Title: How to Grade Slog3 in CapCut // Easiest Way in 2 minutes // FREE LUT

All right, so in this video, I'll show you guys how you easily can color grade Slog3 footage in CapCut like this.
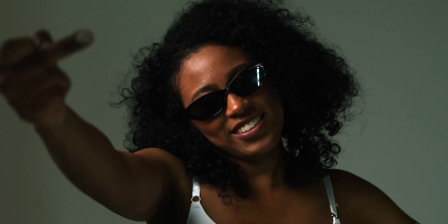I'ma keep winning, winning. You can try to save your skin, but you only gonna play your skin.
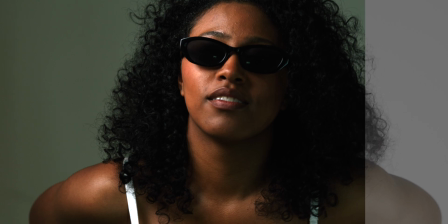You can try to save your skin, but you only gonna play your skin.
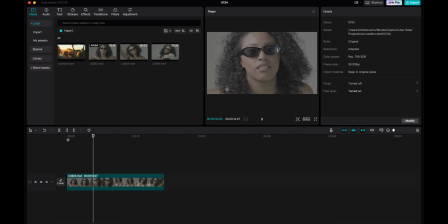All right, so this is the clip that we're working with today. This is shot in Slog3 on my Sony E7 IV, picture profile 8 at default settings. So after importing your footage, you can go to the adjustments here, and then you can add a LUT.
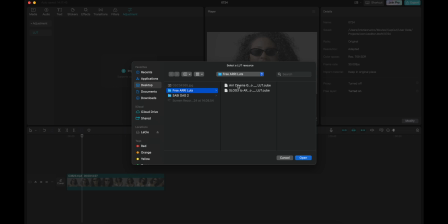These two LUTs are my free LUTs that you can download, a link in the description below. And in this case, I used the Arri Cinema Green LUT.
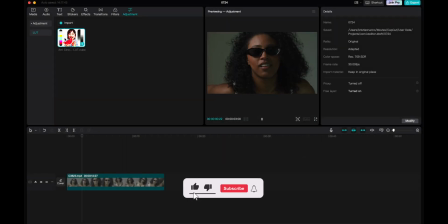So let's open that. After that, you will get this LUT as an adjustment layer that you can drag over your clips.
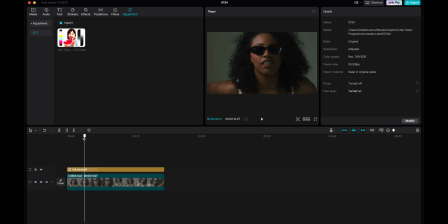So now you have my LUT over this clip right here.
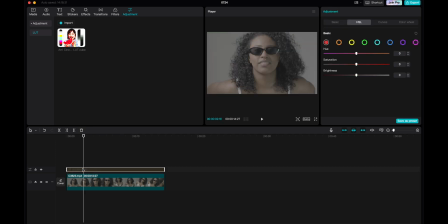And as you can see, it's looking pretty good already, before and after. I could leave it at that, but I want to create some more contrast to this image to make it pop and stand out even more. So the first thing I do here is to add contrast in the contrast slider, dragging this up to 12.
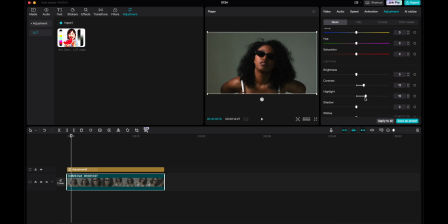Let's say 12 is good. And then I can drag the highlights up to, let's say, 10. And then I can drag the shadows down a little bit, not too much, just a little bit, like there.
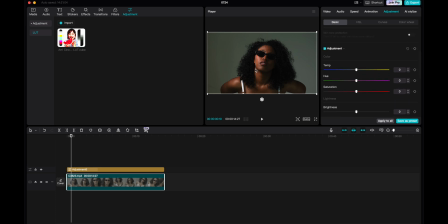And I basically think this looks really good already, but I see that her skin tones is a little bit reddish and I don't like that. So what I could do is to go into the HSL and then go to the orange and then go to the hue here and drag this a little bit to the side, but this is way too much.
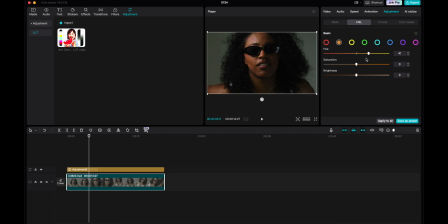And as you can see, I want this somewhere in the middle here, let's say 15 or maybe even 18.
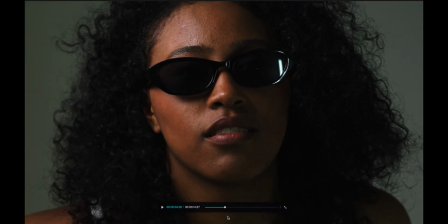I think that looks pretty good. Boom. Yeah, look at her skin tones. They look more natural than it did before.
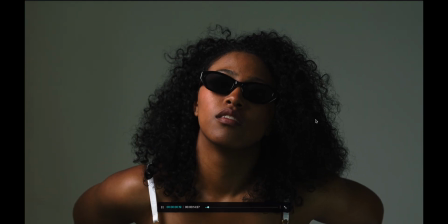So this is basically it.
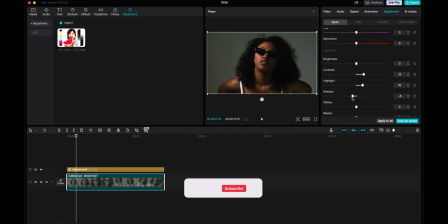What you also could do though is to go back into the shadows and maybe drag this a little bit further down to make it pop even more.
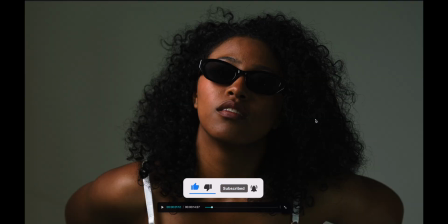So let's say at 9. And that is basically it. I like this look.
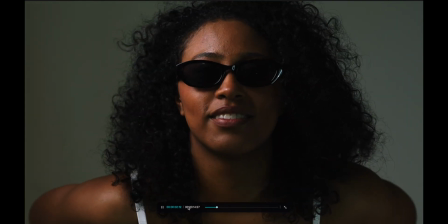Pretty nice. I hope you enjoy this tutorial. If you have any questions, you know what to do.
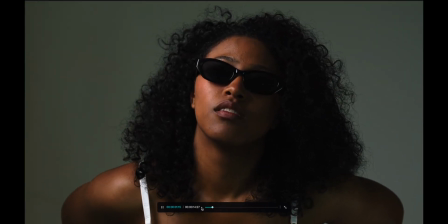Thank you guys for watching. I'ma keep winning, winning. Have a great day. You can try to